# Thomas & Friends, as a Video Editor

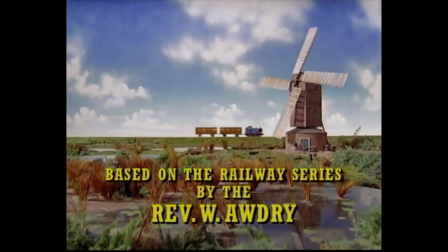So a few weeks ago at work, I was looking up the Thomas the Tank Engine intro online. It's a long story. For the uninitiated, my job is as a video editor, which means that I stare at this kind of screen for about 8 hours every day. But this isn't the only part of production. Before editing, this voiceover audio that you're listening to right now had to be recorded, and the footage you're watching had to be acquired from somewhere. But while the skeleton for a video like this can be constructed within the confines of a single room, original video requires a bit more effort to obtain.
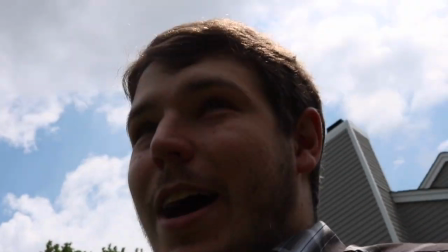If you go outside and film something without any real thought, you're gonna have bad footage.
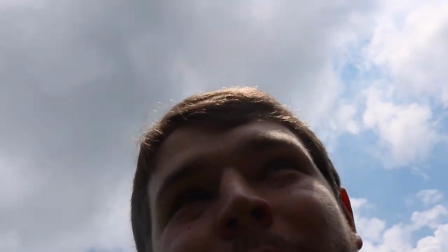But if you go outside and plan out how each element of the clip will be captured, you'll have something far more usable.
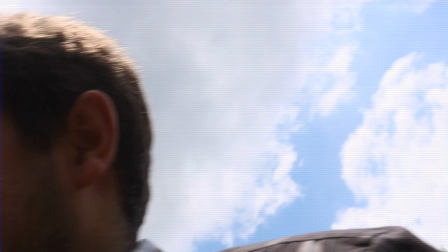Often, people unfamiliar with the world of video are quick to hand sloppy footage to an editor and tell them to make it look good. But if the video itself wasn't filmed well to begin with, then the best solution is to film the clip again, but better.
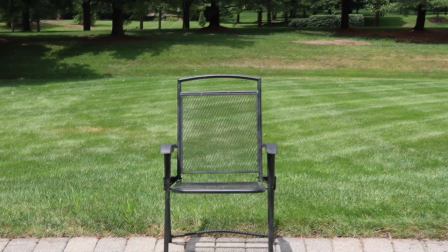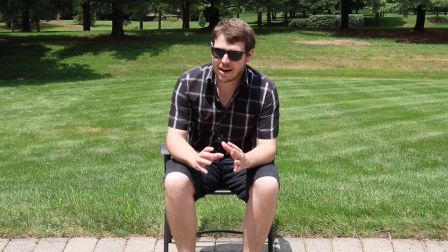If you go outside and film something without any real thought, you're gonna have bad footage.
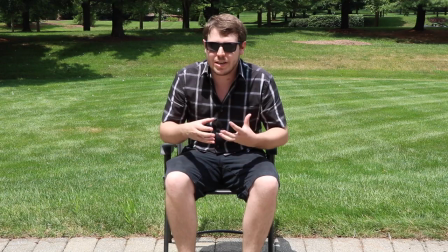But if you plan out how each element of the clip will be captured, you're gonna have something far more usable.
Ideally, the editor's job isn't actually to edit anything,
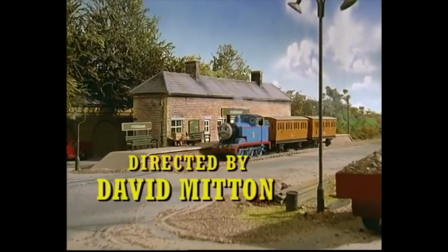but rather to assemble a video that was so well planned that the director already knew what the final edit would look like before the cameras even started rolling.
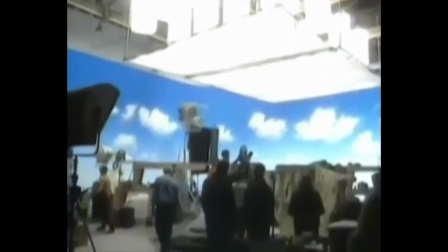In the real world, that doesn't usually happen. Plans change, people improvise, life moves on.
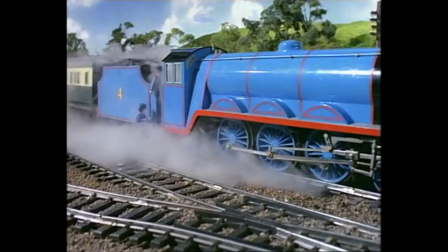But good editing can, at the very least, convince the audience of that initial vision well enough that the average viewer wouldn't be able to know how much effort was put in.
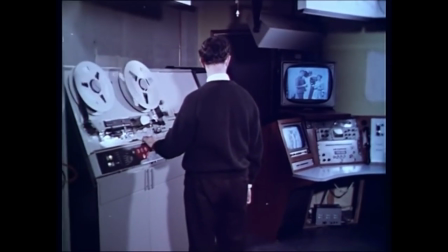Today, post-production can fix a lot, but in the age of Thomas and Friends, technology forced editors to more closely align with their ideal role.
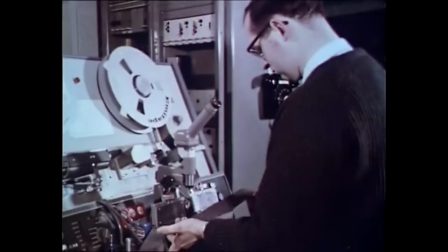In 1984, digital video didn't exist yet, so problems needed to be accounted for and solved in the planning phase.
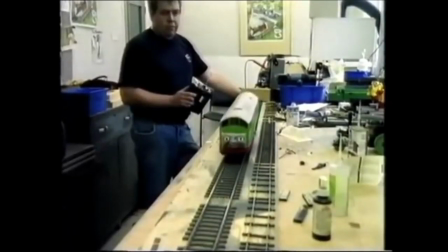The easiest way to mitigate these sorts of issues in a live-action setting was to control the shooting environment.
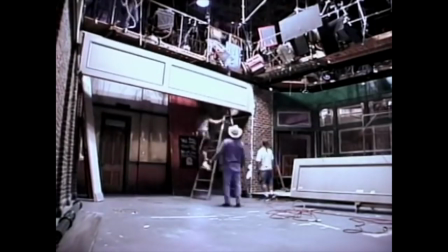To this day, many sitcoms are shot on indoor sets with extremely controlled lighting and sound stages,
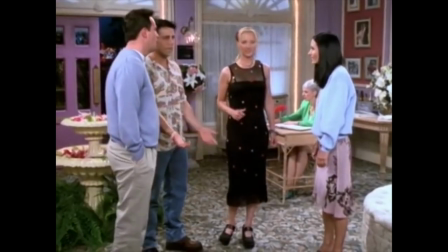but this setup inherently limits the ability of characters to travel.
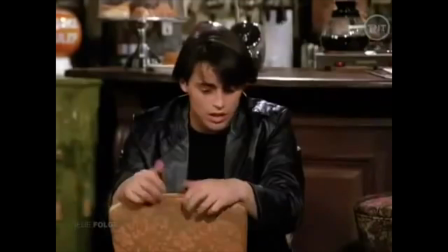A new location either calls for a new set or an off-site shoot with all of the unpredictability that brings with it,
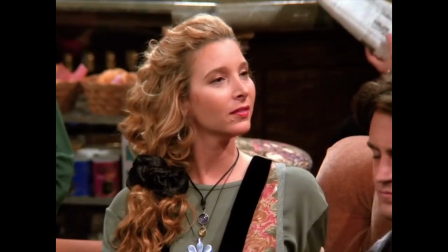and each of those set pieces have to be accompanied by an increase in the budget.
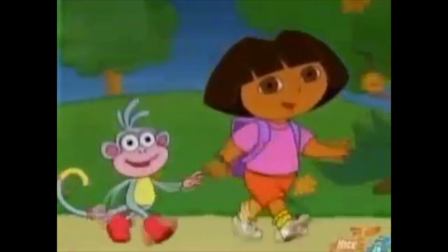Children's programming often calls for all manner of interesting locations and set pieces in order to maintain the interest of an audience with an inherently shorter attention span.
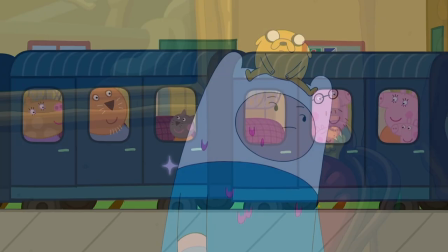This is a key reason as to why so many kids' shows are animated. Not only do their distinct visual styles more easily captivate audiences,
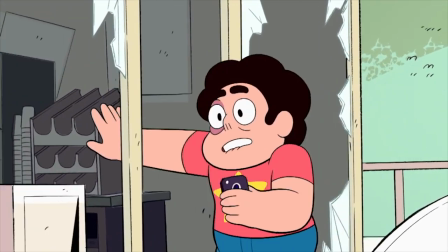they also end up being less expensive than the cost of executing those same ideas in live action.
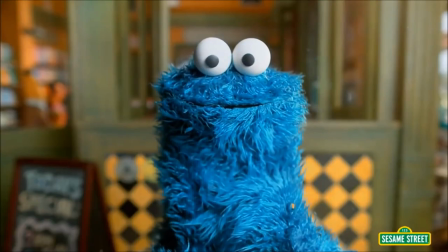The clear example of a live-action children's program to refer to would be Sesame Street, which built massive sets for its wide cast of puppet characters to explore. But these sets existed thanks to the incredible fundraising job the show's producers did before production.
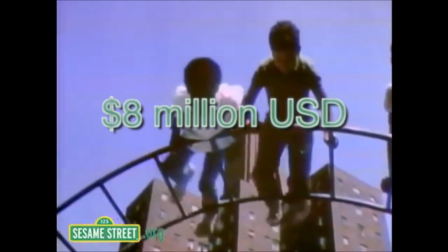Sesame Street started with a budget of $8 million, which equates to over $50 million today when adjusted for inflation.
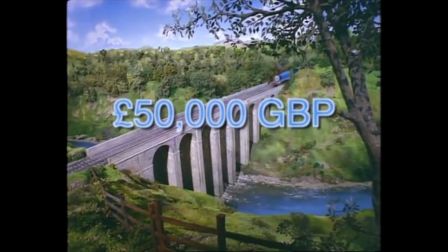Thomas, meanwhile, just barely had enough of a budget to sustain itself, being independently helmed by producer Britt Allcroft for its first 18 years in production.
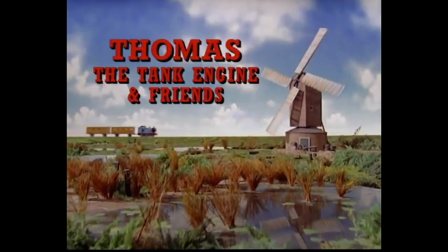So why wasn't Thomas animated? Because that wasn't what Thomas was supposed to be.
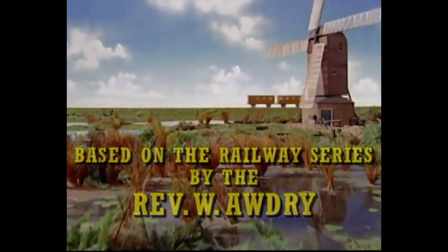The show was conceived as an adaptation of the Railway series of books, and Allcroft wanted to stay as true to those stories as she possibly could.
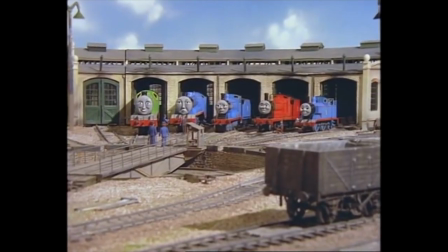Instead of hiring a diverse voice cast to play the wide array of colorful characters,
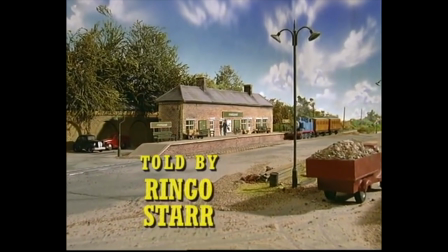a single narrator was used to tell the entire story over voiceover, like a father reading one of the Railway books to his child.
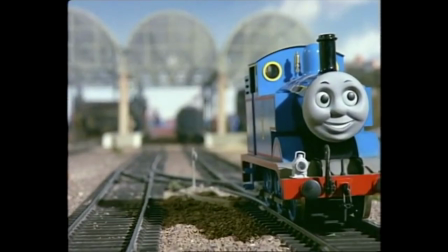So Thomas ran round to the front and back down on the coaches ready to start.
Instead of using puppets or live actors to bring life to the screen,
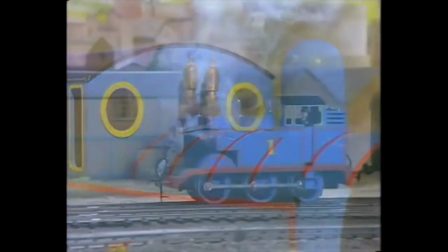radio-controlled trains were used as the main cast of the show, inanimate on their own, but brought to life through the narration.
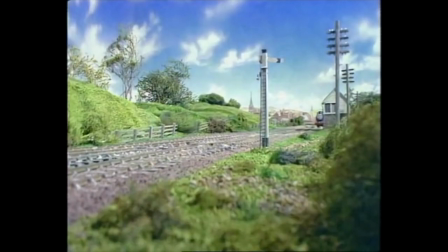Instead of a wide array of unique and diverse locations, the show would be grounded in the countryside of British-inspired Sodor, built to scale with miniature buildings, trees, and shrubbery.
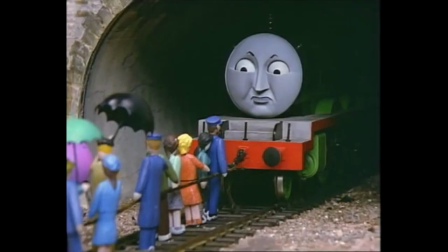And instead of having human characters to bring a relatable slant, all humans in the show were represented by unmoving wooden figures.